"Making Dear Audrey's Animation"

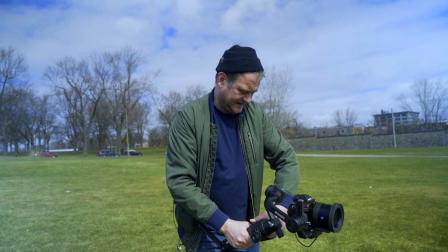And action and break.
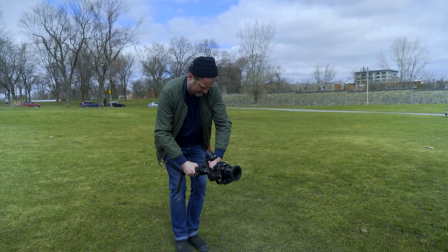Head up, going. Head up.
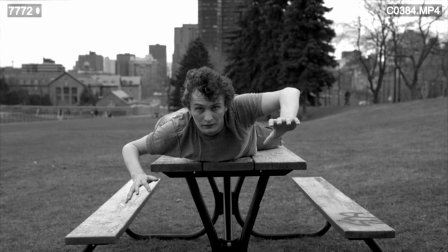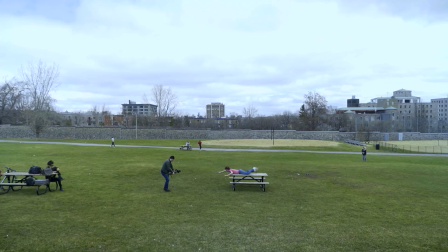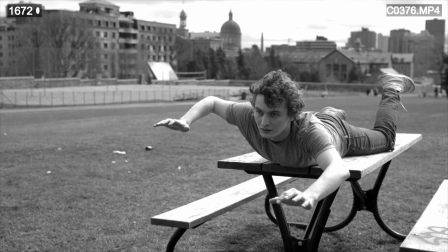We went and shot footage of him at high speed,
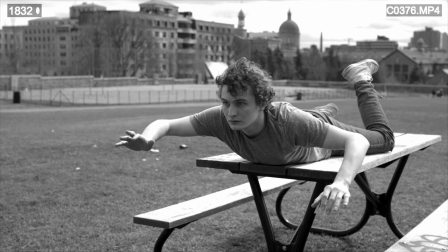and then sent that footage to the director so he could edit it, time shifted, speed up, speed down, to really get the look that we were looking for that sequence.
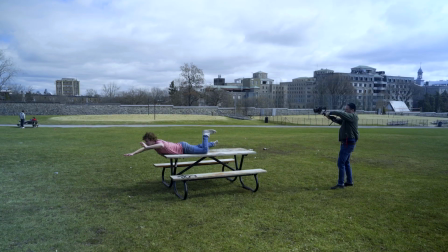Arms up more. Very ethereal and flying stuff.
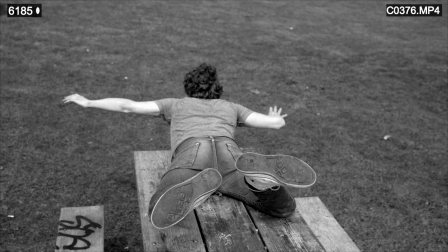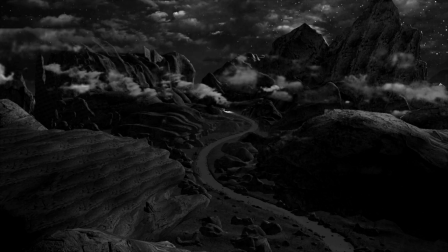We then brought that into 3D software and started to develop the environments.
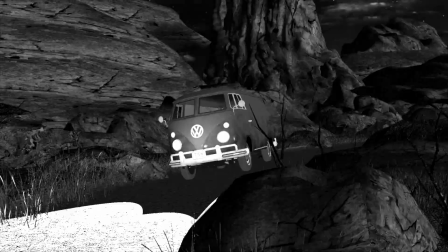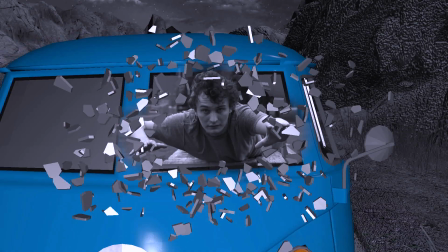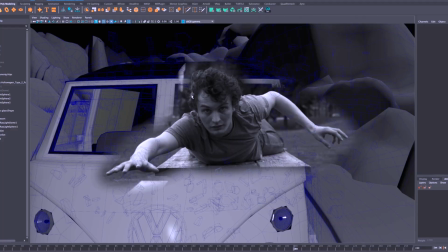We also needed Felix to be able to crash through glass, so we began to copy
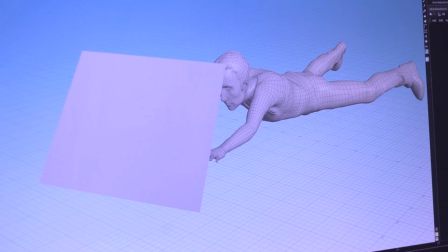Felix's motion with a 3D model so that we could actually use that 3D model to really break through real virtual glass.
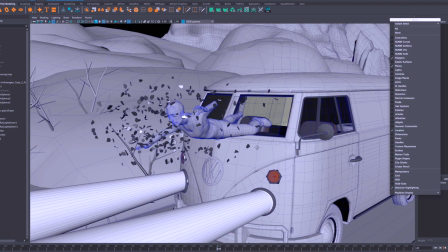Having everything in 3D allowed us to do approvals too. Is the camera working good?
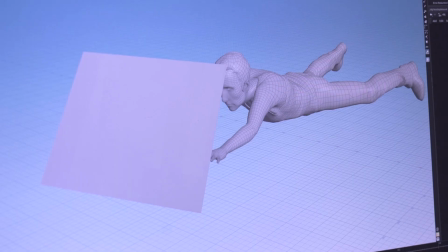Do we want the actor to be further away?
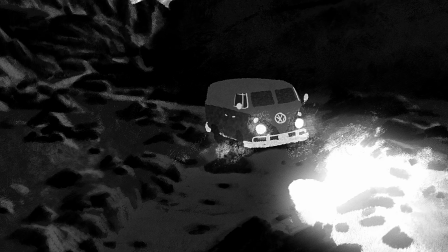Speed things up, slow things down, see if it's working or not before a single frame gets painted on in 2D.
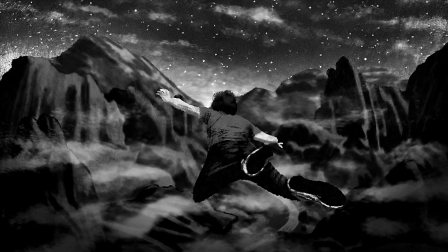If we had have just gone into 2D, the moment we wanted to change or add or take away something,
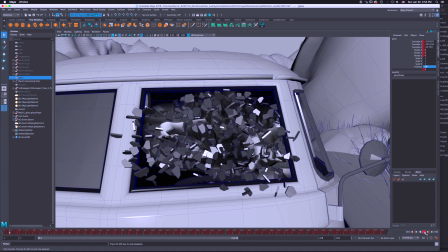we're redrawing everything over and over and over and over. And doing that would be an incredible amount of money and time.
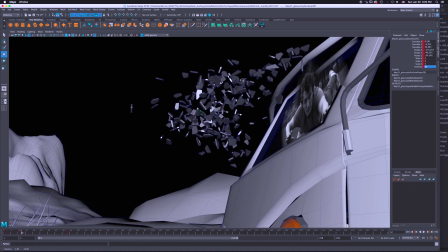So as much of the guesswork finished in this 3D environment, the better.
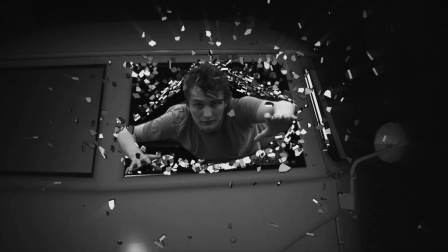And really focus on style and look rather than having the animators have to worry about the speed of things or the perspective of things or any of that kind of stuff.
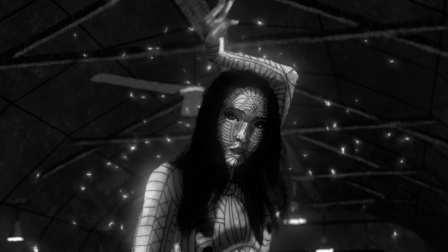That was already sorted out in 3D. They just had to draw over top of what we did.
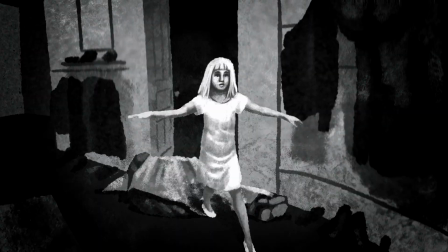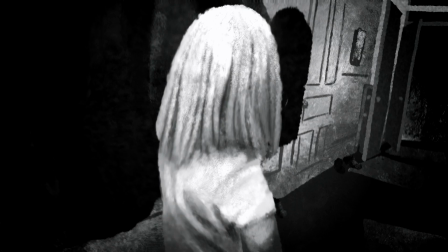Developing the look of the animation, I really wanted it not to look cartoony.
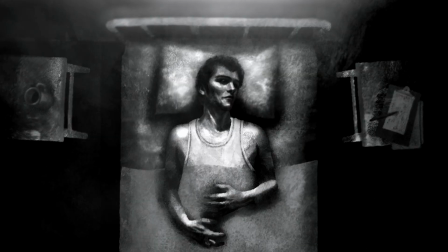I really wanted a certain realism and spirit of real people.
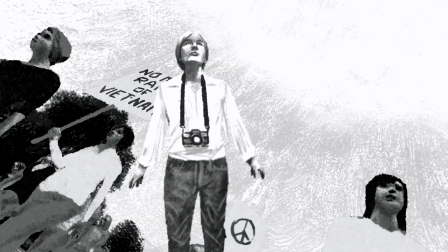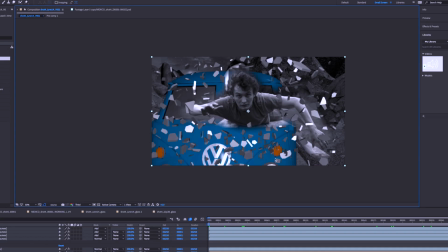This is interesting because it shows first that we not only shot Felix,
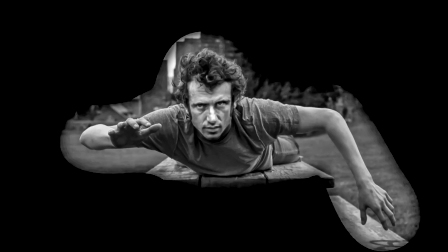but then we tracked in Martin's face from photographs.
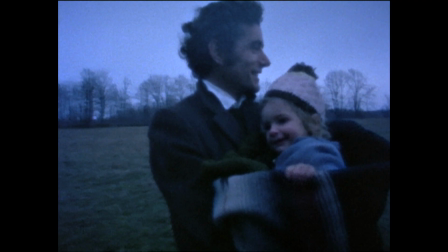Throughout the film, we're cutting from real photographs or real film footage of Martin to an animated sequence of Martin.
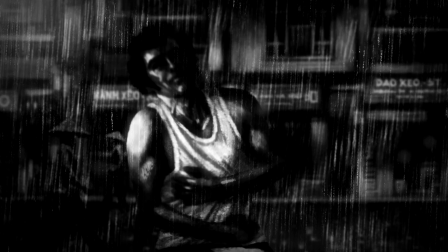So it had to look as much like Martin as the film footage.
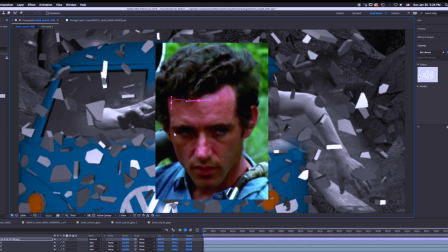So we would actually take Martin's photographs, you know,
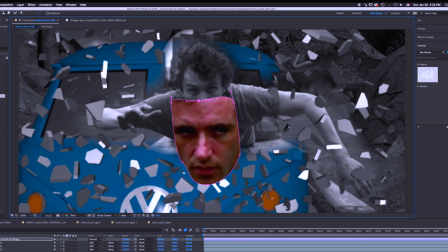painstakingly track it onto the actual face itself so that the animators didn't have to try and build that likeness. All they had to do was trace on top because it was Martin's face. And that was done with as many characters as possible.